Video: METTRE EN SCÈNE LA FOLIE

Ceci étant dit, il n'y a pas que le temps qu'on ressent directement qui est important. Il y a aussi le temps qui est évoqué. Ah, il fait froid pour la saison.
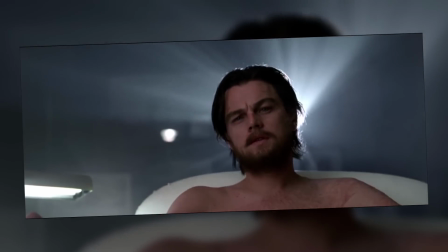(4:16)
Non, pas celui-là. Howard Hughes dans The Aviator de Martin Scorsese. Une performance admirable de DiCaprio.
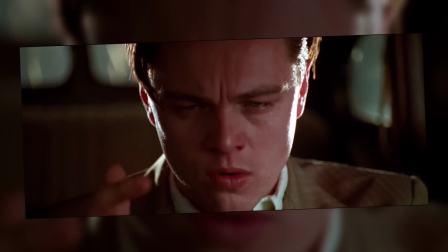(4:22)
Sauf que la pleine mesure de son aliénation, on ne la prend pas directement à travers son jeu.
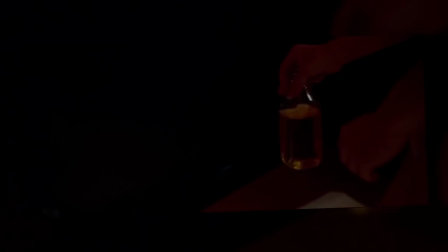(4:25)
On la prend avec ce plan vertigineux de bouteilles de pisse alignées qui montre la durée de sa dégradation mentale, et donc son ampleur.
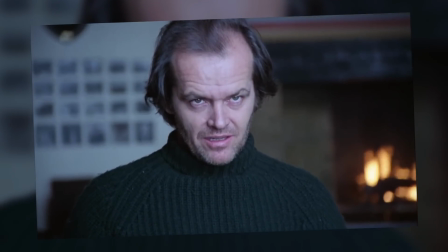(4:32)
Pareil dans Shining. Bien sûr, voir Nicholson prostré est inquiétant, et le film est bourré de moments lancinants qui nous plongent dangereusement dans son esprit.
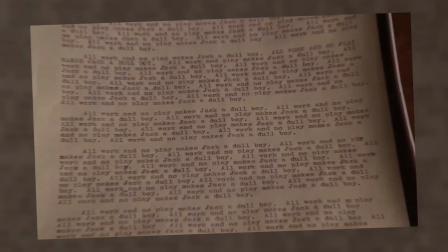(4:38)
Mais c'est surtout le fait de découvrir ces pages entières remplies de la même phrase qui impose tout son dérèglement sur le long terme. avec cette manière génialement sadique de dilater la scène,
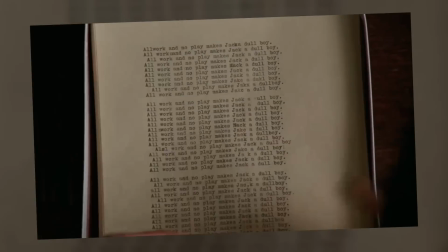(4:46)
en créant un crescendo autour de l'effet de quantité et toutes les mises en page différentes. Il y a mis du cœur le bougre.
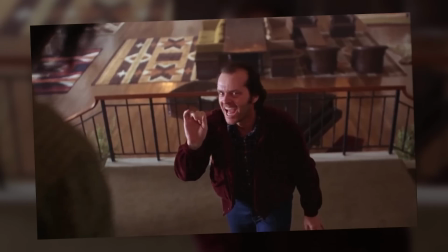(4:50)
D'ailleurs, Kubrick est tellement confiant dans cette manière de gérer le temps, dans la performance de Nicholson et les Crazy Eyes de Shelley Duvall,
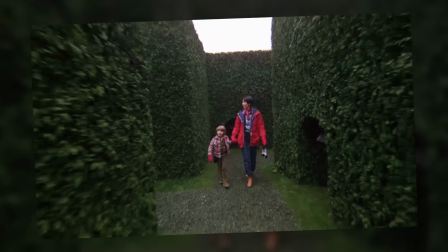(4:55)
que niveau mise en scène, il se permet même de prendre le contre-pied des déformations habituelles de l'image associées à la folie,
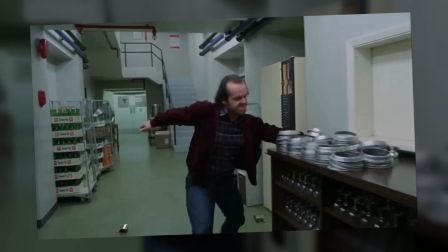(5:01)
en privilégiant les longs plans fluides et symétriques au Steadicam. Et ça fonctionne du feu de Dieu, en créant paradoxalement un cadre où la beauté se transforme progressivement en étouffement. Le temps est une matière à pétrir, au même titre que l'image. Ce n'est pas pour rien qu'un film est ce qu'on appelle un objet temporel, c'est-à-dire qu'il n'existe que dans son déroulé.
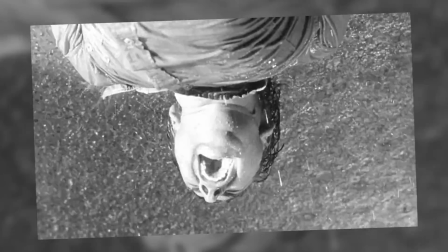(5:16)
Si l'image est une mandale, le temps est la force de cette mandale. Et attention, je ne dis pas qu'il faut étirer tous les effets, loin de là, certains gagnent à être brefs.
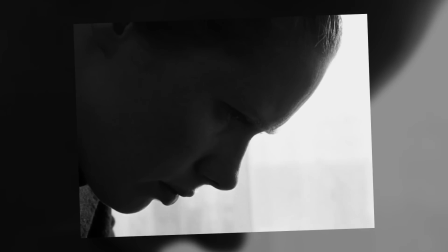(5:23)
Mais la gestion du temps doit s'adapter à chaque contexte.
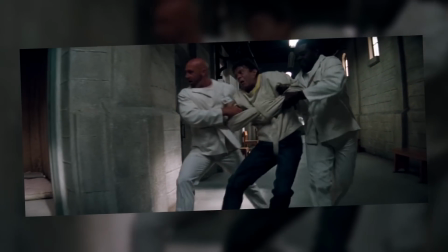(5:26)
Je sais pas pour vous, mais perso, ça m'arrive régulièrement de pester contre un film parce qu'il ne coupe pas tel ou tel plan ou telle ou telle scène au moment qui me semble approprié.
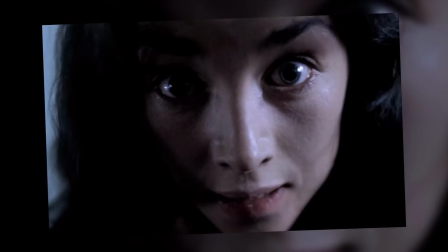(5:33)
Le rapport au rythme est très délicat, et quand un film arrive à saisir l'essence d'un moment, quitte à créer une rupture avec tout le reste, il en décuple la puissance.
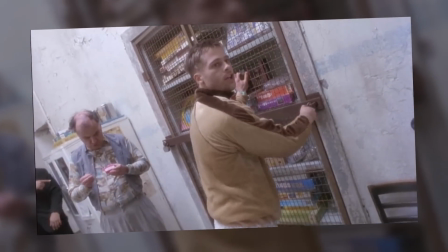(5:40)
En début de chronique, j'ai dit que la mise en scène, c'est choisir quoi montrer et comment le montrer. J'ajouterai donc que c'est aussi savoir prendre le temps qu'il faut, quand il le faut.
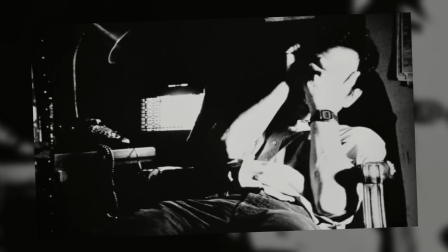(5:48)
Alors que de plus en plus de films confondent rythme et rapidité, je trouve que c'est essentiel de le rappeler. C'est la même chose en musique, les notes qu'on ne joue pas sont aussi importantes que celles qu'on joue. Car comme disent nos amis anglophones, less is more. Sauf pour Jack.
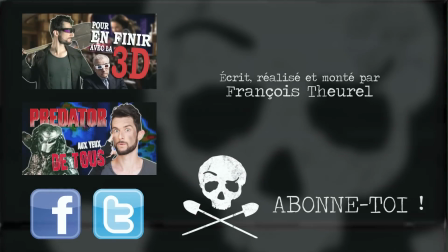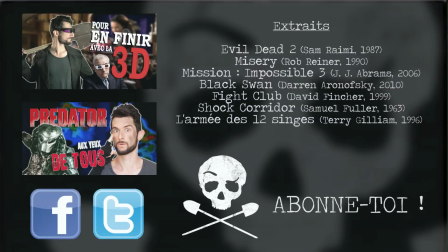Mathieu, déteins sur moi. Pourquoi je fais trois claps chaque fois? Ça n'a aucun sens. Putain, je me suis mis la poussière dans l'œil en tapant des mains. Il est temps que je lave ces mitaines.